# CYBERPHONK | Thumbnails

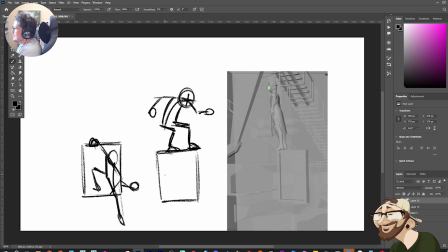[10:54]
But I'm curious to see... Hey, Animation Addict, how's it going? Yeah, I'm curious to see, like, if they were to do some more parkour scenes, would they be very calculated? Would they have... I think this is a cool pose, but I don't know if it necessarily communicates that this person is very calculated and they can really traverse
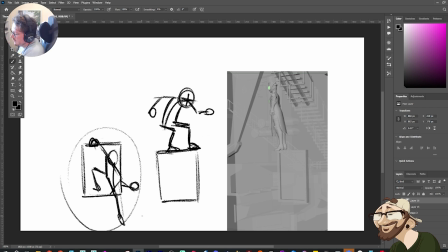[11:13]
and, like, be very agile and stealth-like. And I think maybe I want to lean into that a little bit more. But as to how they land, I don't know. I like the idea that it's a little bit more grounded at the same time.
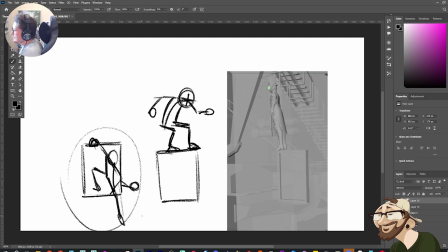[11:28]
Like, we want to hit some dynamic poses, but I also want it to feel somewhat grounded, like someone could do this in a way. So yeah, it's an interesting one. Because, like, also, the another question you could ask yourself is if the window is kind of, like,
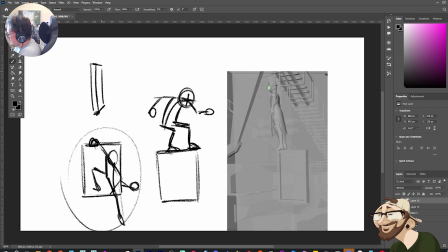[11:43]
slightly more toward camera, something like this, and this is, like, the back face of it. Like, do we want to have the character on this side of the window frame, like standing here, or on the opposite side, so they land and come around onto the opposite direction, kind of thing?
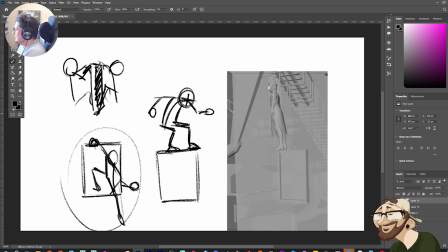[12:01]
Like, that's another question you can ask yourself. And so, because when they drop later, if we just open up that shot again, like the planning for it. Hey Mikey, how's it going?
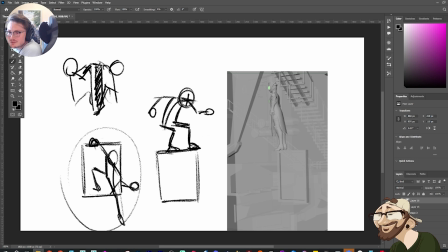[12:15]
No, I know it's animation, but if they jumped on the top of it, wouldn't it most likely break a normal window? Yeah. You like the first pose better. You prefer this. Yeah.
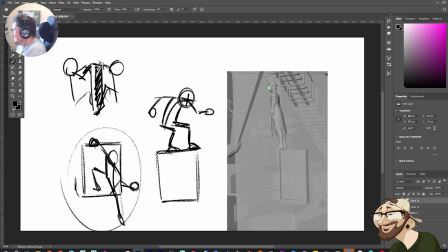[12:33]
It does. Yeah, I do know what you mean. I don't want to, like, because there's going to be a lot of you're going to have to suspend your disbelief to a degree with this. It is sci-fi as well. But yeah, I know what you mean. We don't necessarily know what the window's made of to support it on the hinges.
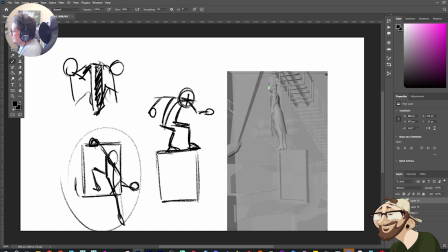[12:52]
So I think we can get away with whatever action just works best. But yeah, maybe something like what we've got here works a bit better. I also want to make it feel like its own character.
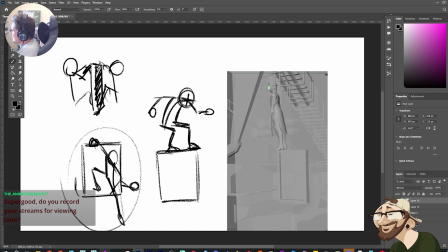[13:04]
I don't want it to feel like... Because it's so easy when you're doing dynamic poses to make it feel too much like Spider-Man. I think I just, like, my sixth sense is just to go that direction. And I don't want to. Like, I want it, like, this could be kind of Spider-Man-like.
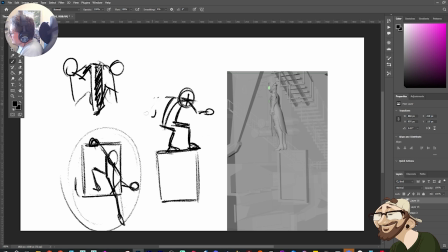[13:23]
I guess more Spider-Man would be, like, bunching them up a bit more, right? Like, if we were really... Oops. Like, if we really curled him up and then spread the legs kind of thing.
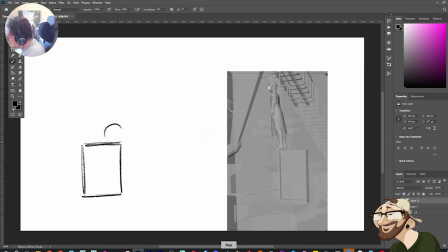[13:41]
If you did something, like, where the legs are out here. Like, this is slightly more Spider-Man-like.
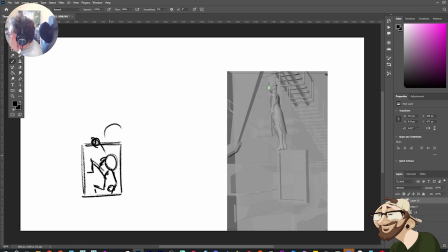[13:57]
Like that kind of thing. Which I don't really want to go that direction. So I want to use her arm and her tech. Like, she's got these tech things on her arms a little bit more. So I want to play into that where I can.
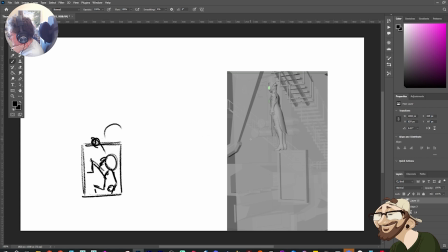[14:15]
So yeah, it's tricky. I do actually feel like this might be a direction to go. If I just undo what I did. Yeah, if your gut instinct is that you prefer that first pose, maybe you just stick by that.
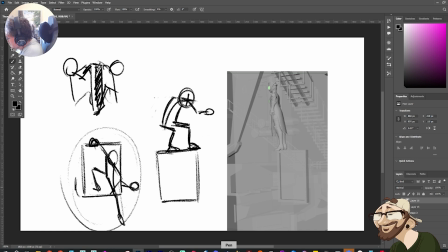[14:28]
Go with something a little bit closer to this, and I'll just push this pose a little bit more. Maybe just get the straight coming down, get a little bit more weight in there.
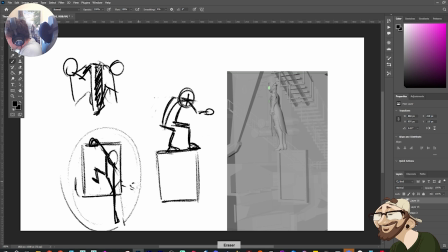[14:48]
Then the question is, what do I want to do with the other arm? Because you could just do something like that, because it has that flow that comes through.